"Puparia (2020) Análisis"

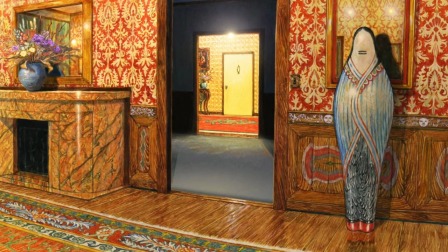(4:10)
Lo que sí puedo asumir es que aquí se está representando la tradición de la industria de
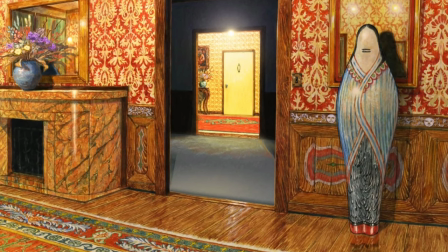(4:15)
arte japonesa y lo cómodo que puede ser económicamente trabajar en esta,
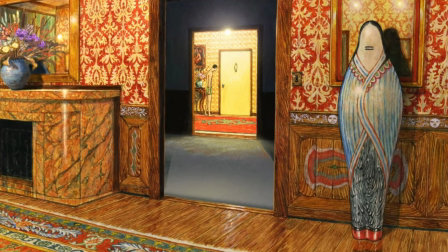(4:20)
no por los lujos sino por la estabilidad. En la habitación más lejana entra un hombre en su ropa interior.
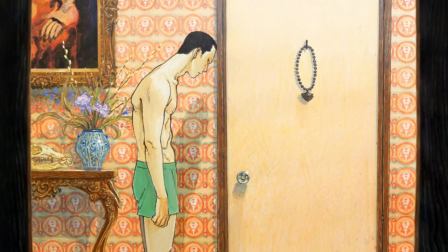(4:26)
Por su vestimenta oferta de esta podría entender que está en su casa, pero por la estructura de la escena creo que representa algo más.
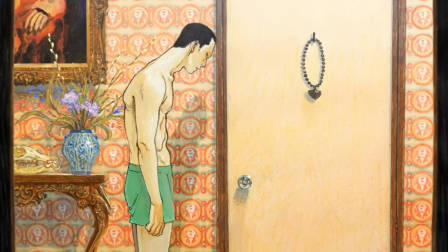(4:34)
El hombre se detiene al llegar a la puerta y su posición encorvada refleja cansancio.
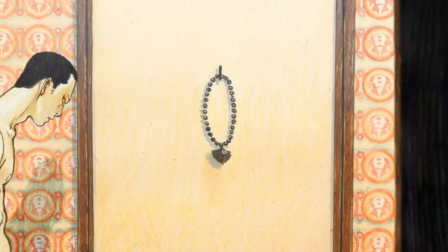(4:39)
En la puerta hay colgando como una especie de collar o amuleto, quizás representación de cadenas, quizás otra cosa.
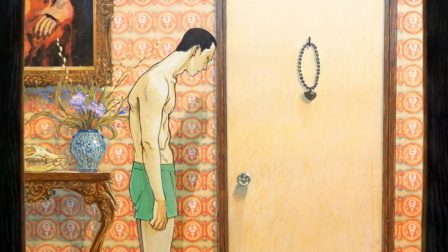(4:46)
Creo que este hombre representa a cualquier persona que tiene que trabajar para subsistir, aunque esto signifique dejar su sueño a un lado.
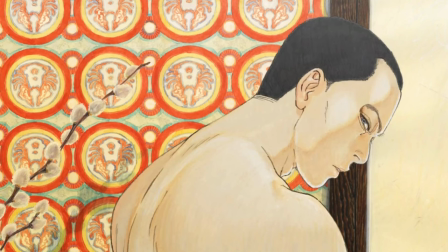(4:53)
Justo cuando el hombre decide abrir la puerta, algo llama su atención. Al hombre girar su rostro a la cámara, revela que su ojo izquierdo es de color rojo.
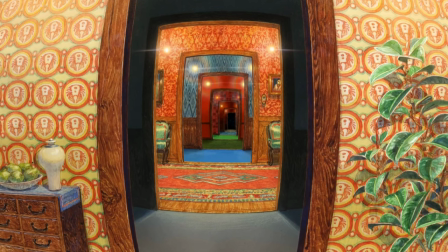(5:02)
De entre la infinidad de habitaciones sale una criatura que, flotando en el aire,
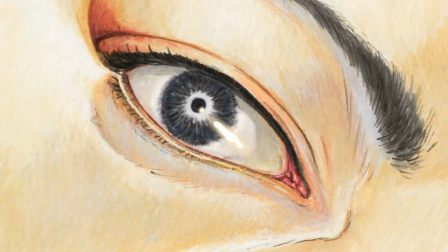(5:08)
se dirige a toda velocidad hacia el hombre Y al final le brillan los ojos de un color rosado No les voy a mentir,
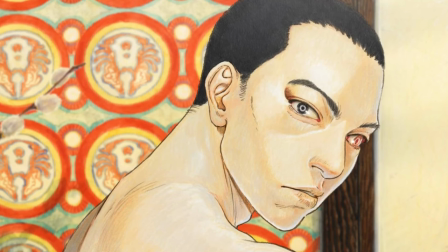(5:15)
cuando vi por primera vez esto dije, what the fuck Y la falta de simetría en los ojos del hombre no ayudó Esta escena
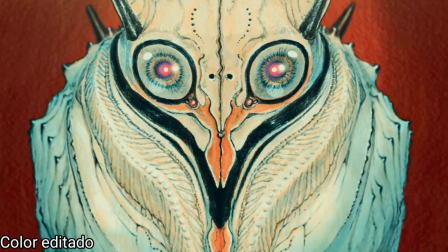(5:21)
fácilmente podría ser una de horror si fuera más oscura Y aunque tiene elementos,
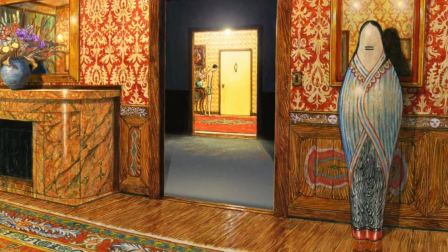(5:26)
creo que el mensaje es otro Pienso que esto es un artista que tiene que trabajar mundanamente en crear contenido y no arte Sus ojos
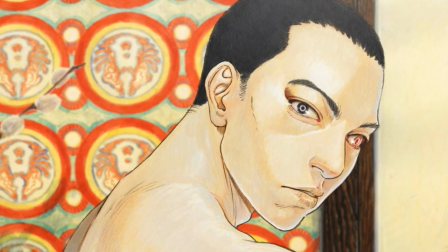(5:35)
de diferentes colores representan como aún sigue teniendo la visión artística Las habitaciones no solamente son reflejos de su hogar,
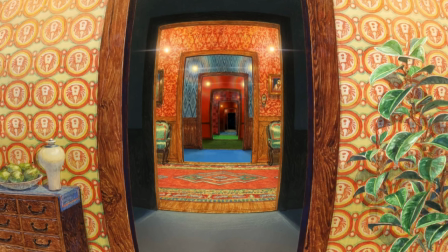(5:43)
sino también de su trabajo, su mente y lo tradicional Pero estructurado que se ha vuelto su arte Que si bien sigue siendo hermoso en ejecución y patrones,
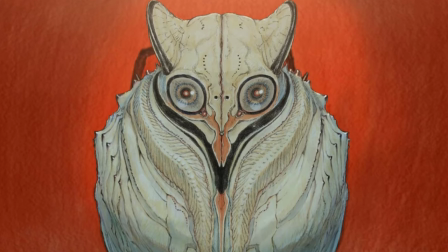(5:53)
tiene poco o ningún significado La criatura que parece maligna no creo que lo sea,
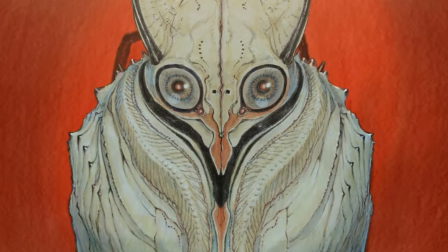(5:58)
esta representa su parte artística y toda la escena podría representar el miedo de dejar
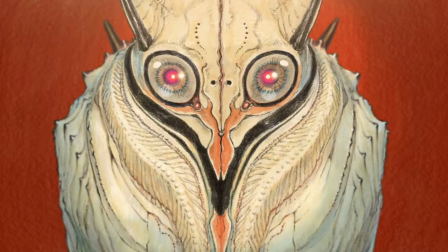(6:04)
la seguridad de algo por hacer lo que realmente quiere hacer En la primera escena,
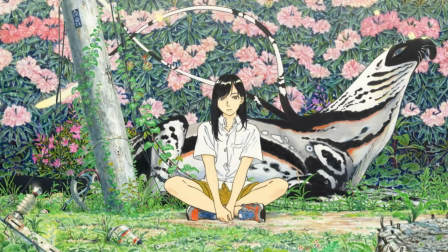(6:10)
el personaje de la chica joven parece aceptar dicha naturaleza e incluso estar intrigada por la misma,
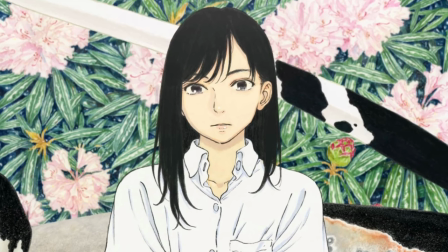(6:16)
hasta cierto punto de una manera inocente, mientras que el segundo personaje, un hombre cansado,
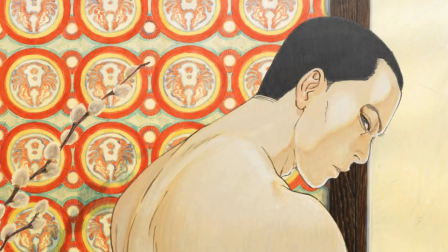(6:22)
no parece aceptarla y es agobiado por esta en su propia casa o mente.
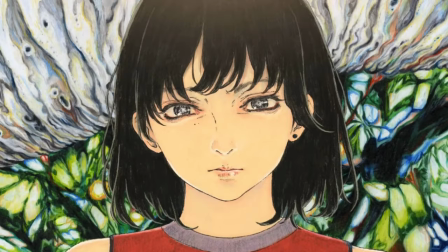(6:29)
La tercera escena es la más corta y la que siempre se me olvida que existe ya que es una de transición, pero eso no significa que no sea importante.
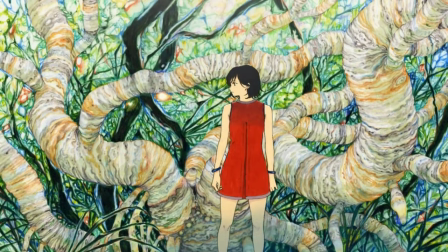(6:37)
Comienza con el close-up de otra mujer. Detrás de ella hay un fondo que solo puedo describir como un bosque extraterrestre.
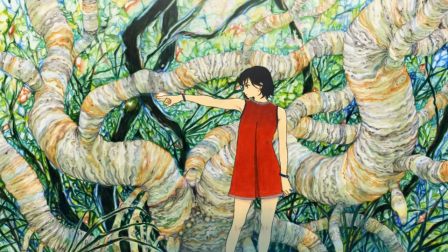(6:44)
La mujer mira a su derecha y señala algo que no podemos ver aún. Nos está dando una dirección de hacia dónde ir.
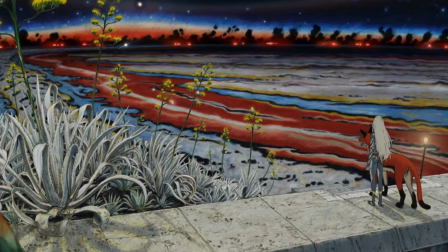(6:54)
La última y más larga escena es la de un humanoide con un taparrabos acompañado de una criatura que parece la combinación de un zorro y un perro,
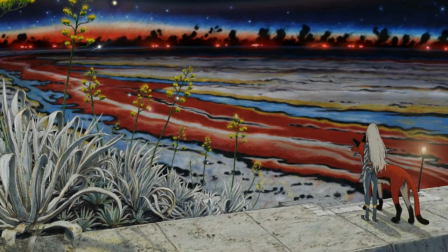(7:03)
mirando hacia un horizonte colorido que parece fuera de este mundo. Es curioso ver que el humanoide está parado sobre una estructura de cemento.
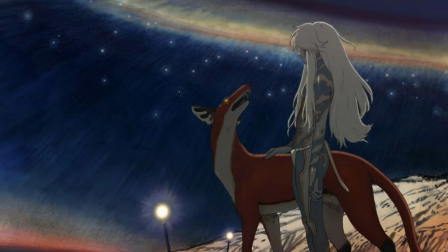(7:11)
La criatura lo mira y comienza a caminar hacia el horizonte,
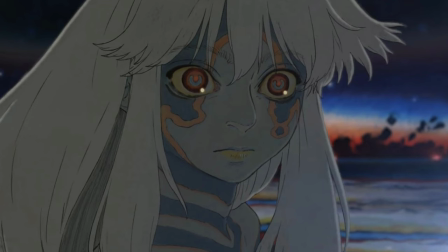(7:15)
mientras que el humanoide, que por cierto en sus ojos tiene el mismo brillo rosado de la criatura de la escena 2, mira hacia atrás,
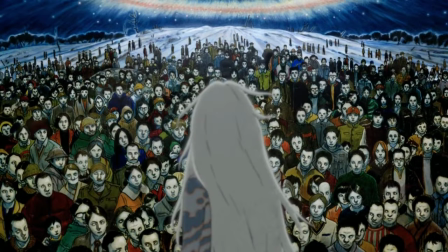(7:23)
donde una multitud de personas lo observan.
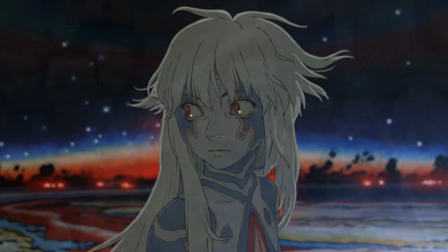(7:25)
El humanoide parece ser llamado hacia el colorido horizonte, pero antes de irse, se gira nuevamente a la multitud y le sonríe.
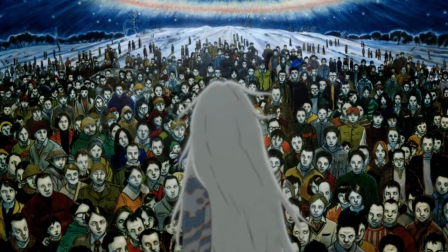(7:33)
Creo que la figura humanoide representa a todas las personas que tienen un sueño, en este caso, al artista.
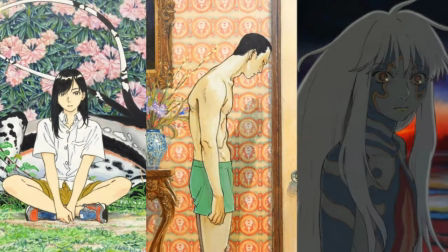(7:40)
De hecho, los personajes principales, al menos de las escenas 1, 2 y 4, los considero avatars de Tamagawa.
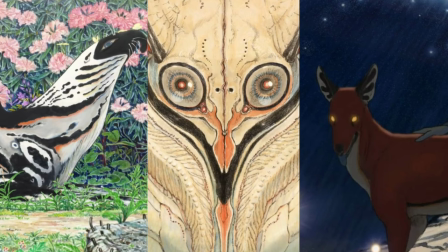(7:46)
Mientras que las criaturas son las expresiones artísticas de este, su espíritu animal por así decir.
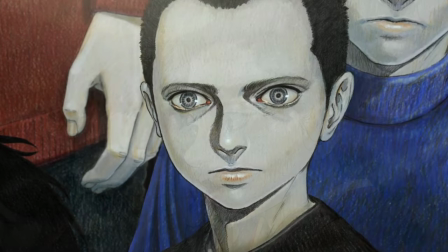(7:52)
Por otra parte, la multitud son todas las personas que sin saber puede tocar e inspirar cuando se crea obras que salen del corazón.
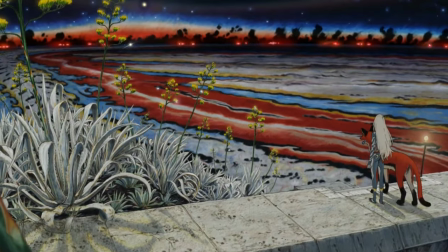(8:00)
El que esté parado en una estructura de cemento creo que representa que a pesar de aceptar que es un artista,
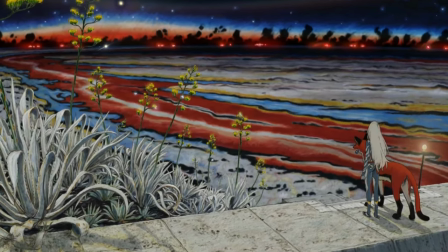(8:06)
aún tiene que comenzar a caminar hacia su destino para de esa forma culminar su metamorfosis y evolución,
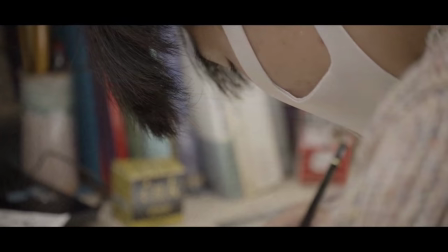(8:14)
lo cual es un paralelo con Tamagawa haciendo este cortometraje.